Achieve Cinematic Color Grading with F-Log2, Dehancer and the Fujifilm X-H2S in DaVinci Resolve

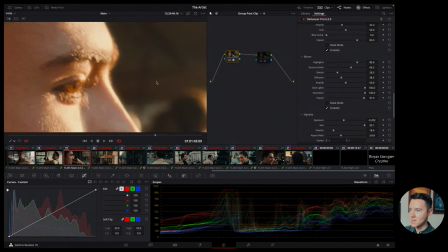1671s
where things get really bright so you can kind of see that so yeah let's turn off the bloom and you can kind of see how it just kind of creates this little kind
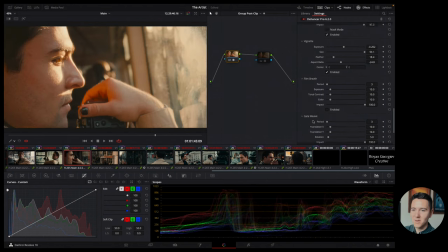1682s
of hit like blooming effects and it looks really cool I think and same with the elevation it's almost imperceptible if
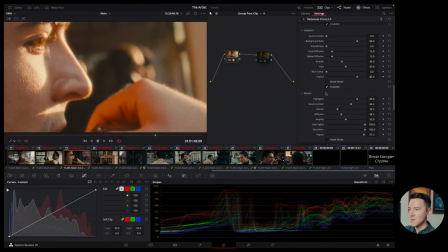1692s
I do it like that and if we zoom in and really bright objects you will be able to see it it's like tiny so you can push it more if you want to
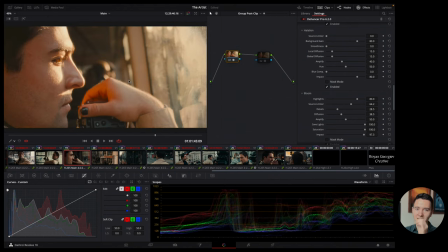1702s
and I recommend looking at films that have inspired you and that you like and try to emulate and keep true to that because that way it would look the best when it's not as perceivable like you shouldn't be able to notice it too much it shouldn't like draw attention to
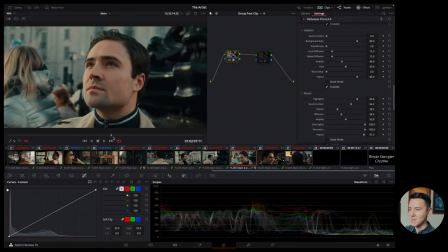1720s
itself you know what's most important is your uh the content you know like whatever you've shot um so apart from the answer to be able to kind of you have to like color grade each shot individually because like i shot on the streets it wasn't controlled
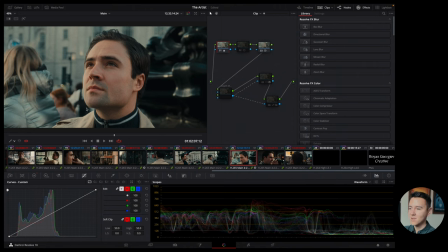1735s
in any way um i didn't control the lighting in any way so i just kind of tried to use lighting to my advantage so as you can see i kind of shot on on the darker side of his face and there was like sort of the summer setting on this side it kind of gave him this like very nice little soft
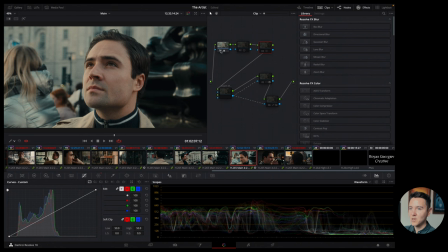1751s
shaping around the space but i had to push some of my colors a bit so you can see on on this
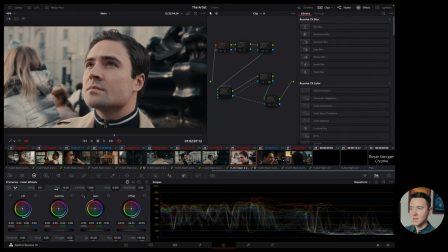1759s
node what i've done is i've pushed the tint a little bit to the green side because it is a bit magenta it's a bit strong and magenta you can see here the red line is higher than the blue and the green line so that means that the brightest
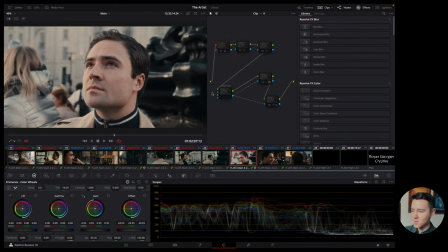1775s
sections are a bit more red a bit more magenta so that's why I had to kind of push it a bit down but I've also used the offsets because as you can see it's a bit too bright so even with my brightness exposure adjustment in the answer wasn't enough so I had to like kind of bring it down just to like it matches a level that I like and also it
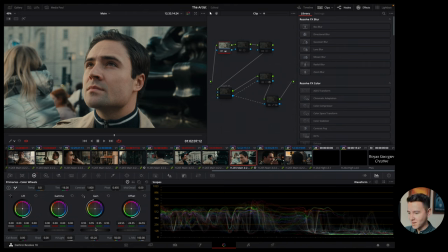1793s
matches previous and other shots um what else have i done here i've kind of taken down the gain a little bit so it was just like that's like sort of your highest like mids and highs kind of have to bring it down just a slightly just slightly on this shot and um i used
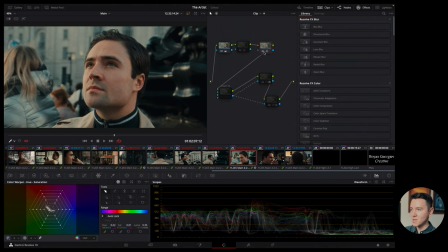1810s
this color warper saturation uh so as you can see i've kind of pushed the blues down in brightness um and in that way it kind of creates a little bit more separation between the character's face and the background let's just kind of do it again
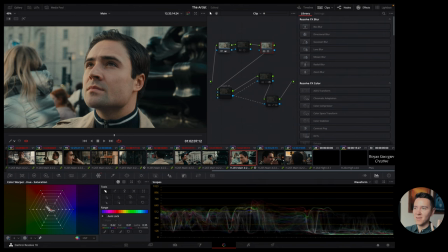1828s
you can see how the blues are just a bit darker and it just he really pops in the frame i think so and i think that looked better um so
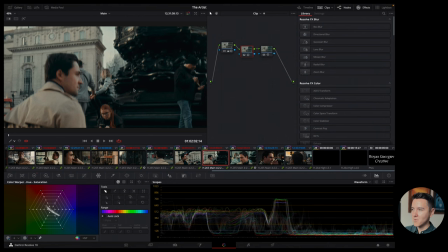1837s
that's what i've done here um let's look at this one they're all kind of from the same same location i'm sure one after another
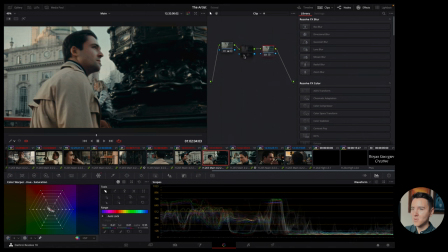1845s
so it kind of had to do the same you can copy and paste your nodes on each other so here you can see like i had to push a little bit the skin tone to be a little bit warmer because you it was kind of becoming a bit too gray or blue and you're
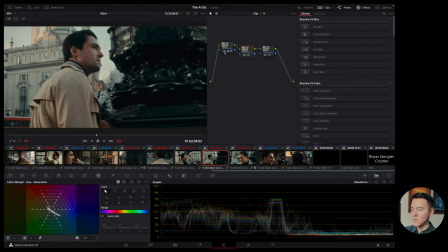1860s
kind of losing him so I just kind of brought that back in so we get a better separation and here is sort of the same thing I've kind of lowered down the overall brightness and I've made it a little bit more green and taken off all that sort of magenta pinkish
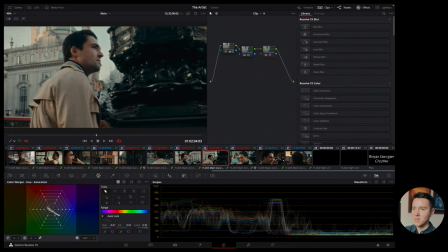1875s
and everything and obviously because I did that then I had to like bring back some of his kintone um and to use this tool you kind of like press on the qualifier and you can like you can see how you can like manipulate colors and drag them around but yeah again be tasteful with this and don't push it too hard um and
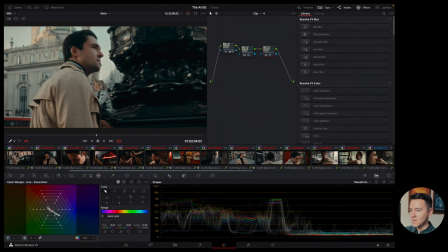1892s
just yeah do it in small increments um yeah so let's look at some other shots uh that might be interesting
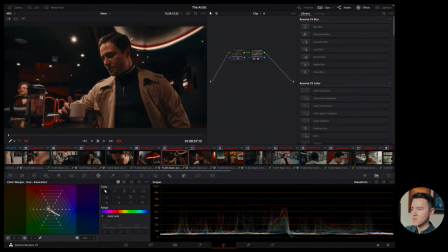1901s
like in here yeah so this is very like really strong lighting as you can see here um i have all these lights everywhere on
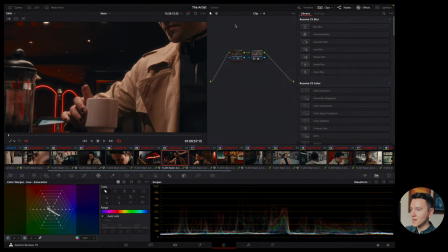1910s
and like these leds so without the cancer and without like some of the some of these post-process effects you can see the bloom it's just like it kind
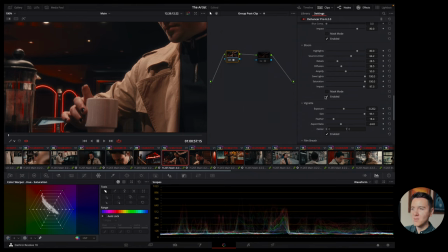1920s
of makes everything just glow a little bit uh softens out the image a little bit um the contrast gets a bit more reduced then you can see
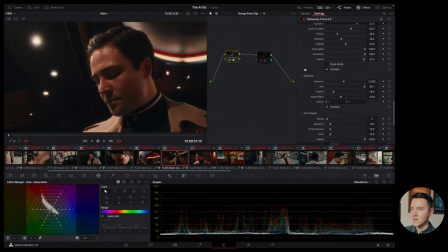1928s
the lights are not as harsh they just have a little glow around them uh you can see here as well and then you can see with inhalation as well uh and here again i had to like do some adjustments here so i used some de-loising um because it was a little bit
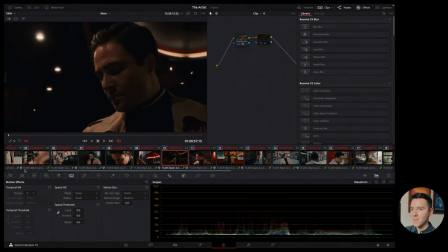1943s
noisy so that cleared up quite well i think um and on this shot yeah as you can see it was really dark so i had to
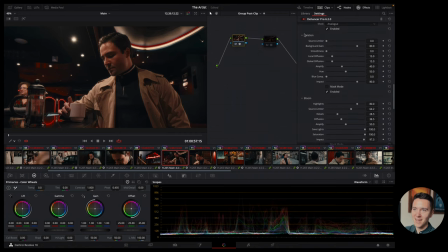1952s
bring it up um quite a bit um because obviously i've brought it down in here as well so like sometimes you just have to like kind of counterbalance yourself and as you can see I've like lowered down the temperature so I've made it a bit more blue rather than as it was really
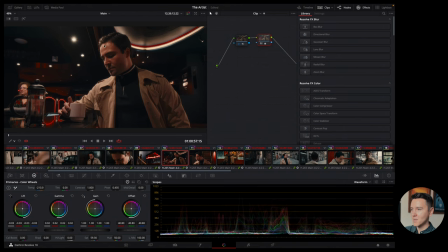1970s
warm before um I kind of made it a little bit blue so I was looking at my skin tones you can see it's quite dark environment we only kind of see the subject here and the rest kind of falls down into darkness um yeah i think that's sort of it it was quite
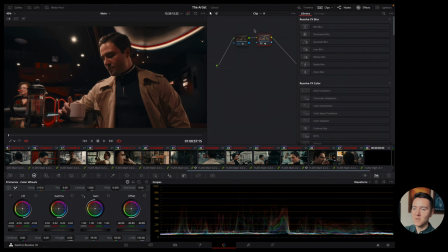1988s
it wasn't like anything crazy um the way i color graded the footage uh i just kind of tried to kind of balance everything make it look
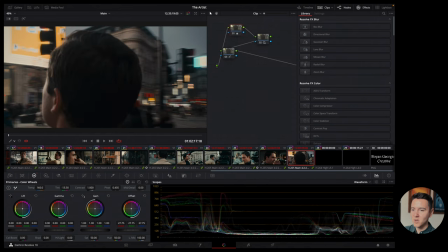1997s
uh pleasant to my eye and what i and like the style wanted to achieve one to look sort of filmic um i really struggled with these like
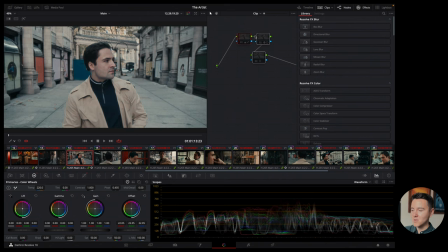2005s
the environment was quite i'm not sure it just something with the light that look how it looked it was just very blue um and like there's almost no saturation in the skin tones so i started by uh
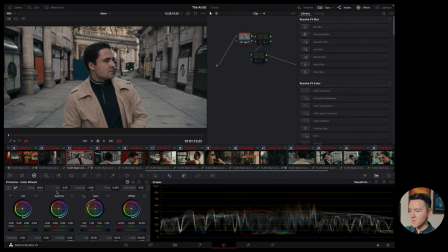2019s
kind of bringing in a bit more room through the temperature uh i kind of rate lower down the brightness a little bit and i fade just a little bit with the curve to create a little bit of you know just kind of lifting
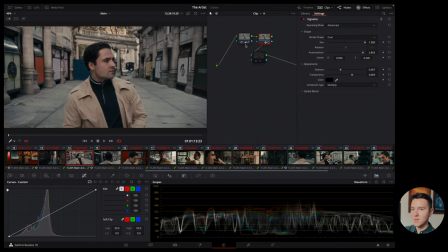2032s
the shadows because they or maybe a little bit too dark and then I used a bit of a v-net just around the edge of the screen to kind of focus on him and I've just increased the contrast a little bit I'm not very like precise with
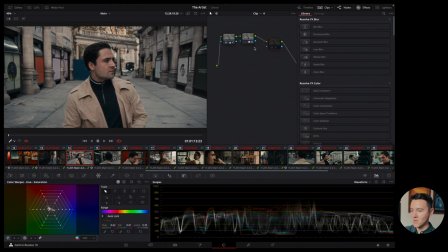2047s
these you can kind of be a bit more organized if you want to but I was kind of doing it quickly and kind of testing things out and you can see here again I brought a lot of the environment down which was very blue so that's how we can sort of bring down the the brightness and our subject really
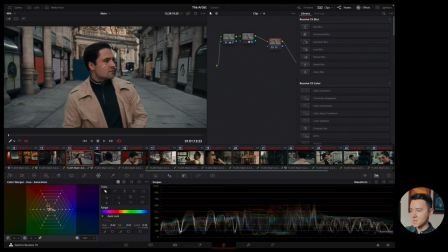2063s
pops and you can see his skin I've made his skin through this color warper tool a little bit more saturated so it just kind
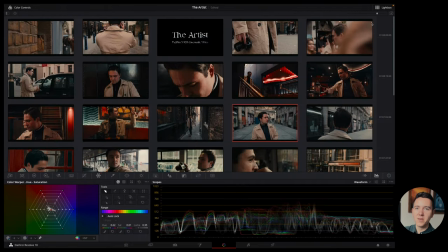2071s
of he just kind of pops out of the frame a really useful thing is to press the light box over here so that way you can see all
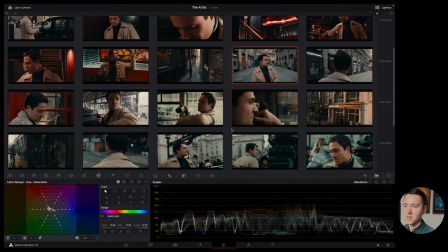2079s
your shots in context with each other and that way you can make sure that you know your consistence and your look and that nothing like
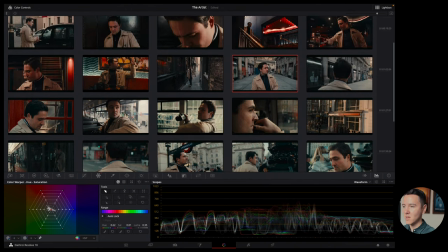2086s
kind of jumps out of you as looking way too different you can see like you can maybe make sure your reds are sort of consistent across the frame
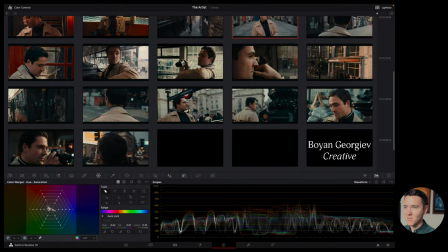2094s
and yeah you can kind of see how everything progresses and yeah that's really really useful over here and you can do some light controls on
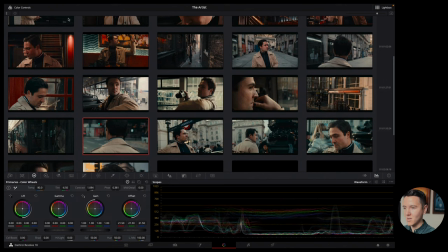2102s
the show you kind of click on it and you can kind of start adjusting it if you want to and you can see it update live so that's really useful another great
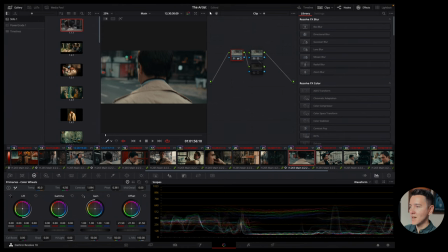2111s
thing to use is a gallery so I brought in some films from shotdick and they you can create a still so
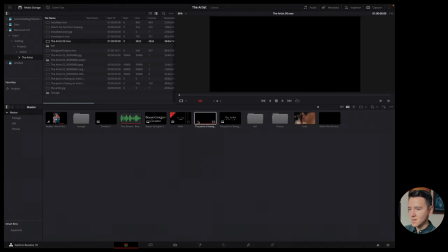2121s
let's go back to my where are they yeah
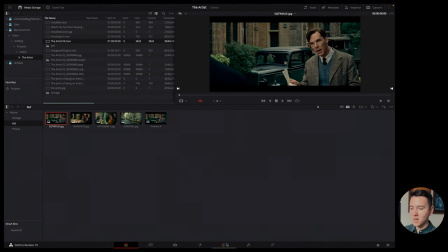2128s
so you can have a ref and you can kind of drag it into your timeline and you can right click on
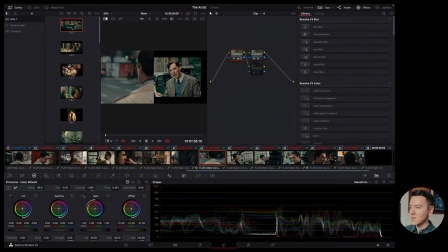2134s
anything and grab a still and it's gonna create one still here and you can use these to if you have a certain inspiration
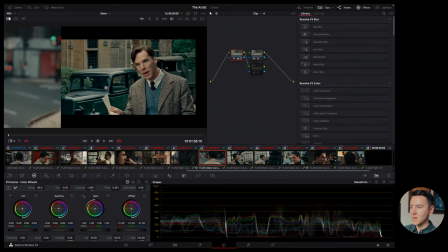2141s
or something that you wanted to kind of make your footage look like you can kind of bring it in in here or compare just kind of compare
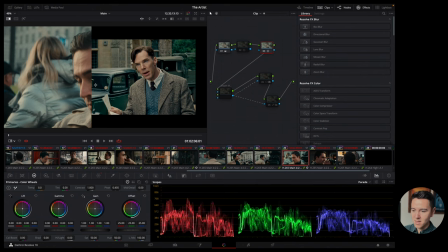2149s
colors and you can compare it in here you can kind of see it as you shift around it you can kind of see how your footage